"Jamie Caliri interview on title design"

I'm not your typical designer if there is such a thing, but I don't come out of a graphic design background. I come out of filmmaking studies and animation studies, and then I try to apply that to title design.
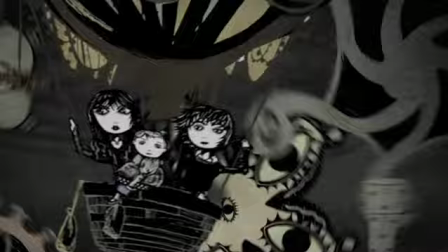I approach whatever it is, if it's filmmaking, which I consider to be any kind of time-based visuals, I approach it with storyboarding first. So maybe some designers come up with concepts and pull imagery together and create style frames and maybe start from a composition and start to sew the compositions together. I think where I might work a little differently is I start with just story beats and then I try to fill in the blanks and the visuals of the story beats as I go, which isn't always the easiest way to work, but I just happen to think that way.
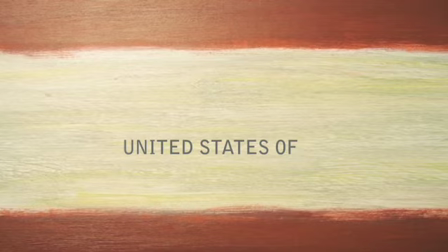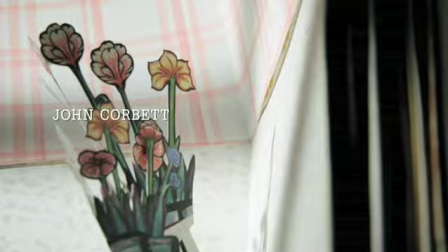They wanted to do a pop-up book, each environment that would sort of tell you something about the character. So, I was already starting with a pretty good storyboard that the writer did, and then taking that storyboard and trying to break it into actually film moments. What are the actual beats of the storytelling? And we went back and forth a lot, because the writers really know their characters, and maybe I could see the pilot, but they know where the characters are going all the way down to the end of the season. So I really tried to listen to them and react to their reactions to the storyboards. And there was a lot of the time spent just going back and forth on the story reel.
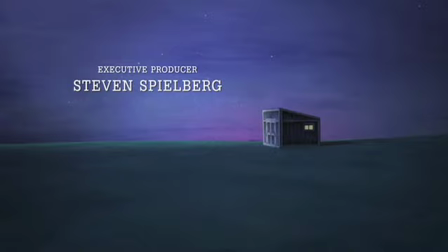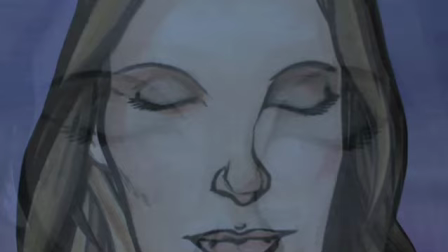One great thing about Spielberg is that he knows very quickly how to set up a character beat. And he said, I want to have a shot with the Alice character where you see a cockroach
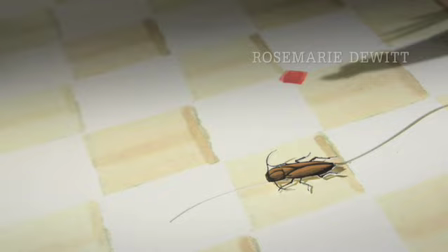scurry on the floor and she covers it up with a handkerchief and then she steps on the handkerchief and then she vacuums it up and it's about,
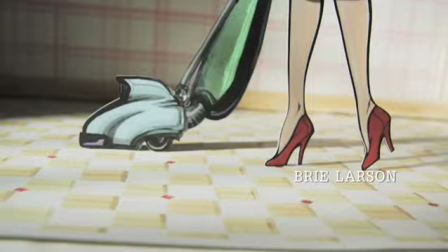it really says something about her character, you know, she very neatly like hides the problem and then she stamps out the problem.
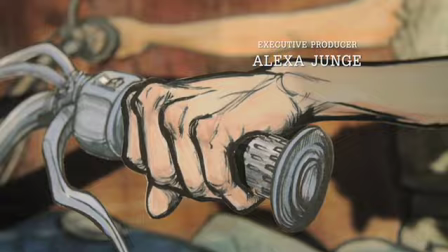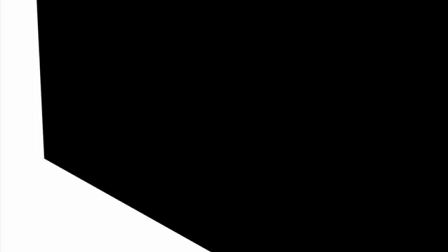If I was going to make a movie I would really think twice as a director of how much complexity I would want to throw into a title sequence. I wouldn't want anything to break the starting moment of the movie. Because you can make a great little bit, but if you're going to put it in front of this thing that you've worked on for years on end, you better be the right bit.
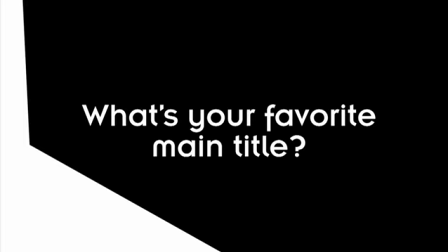So when they're done right and they set up the emotional space correctly and they set up the tone for the movie, that's brilliant. you know Blade Runner title sequence is very influential on me it's a simple title sequence it's all about the music and the tone and small font on the screen and the whole thing is one big ramping up of anticipation and building up questions in your mind what is this world gonna be like where am I going what's it all about and then you know you get Los Angeles 2019 whatever in this amazing moment
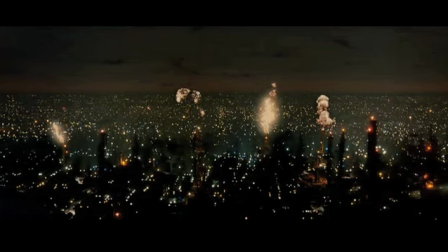that is the climax of a sequence that wouldn't have worked if they tried to throw a bunch of graphics at you.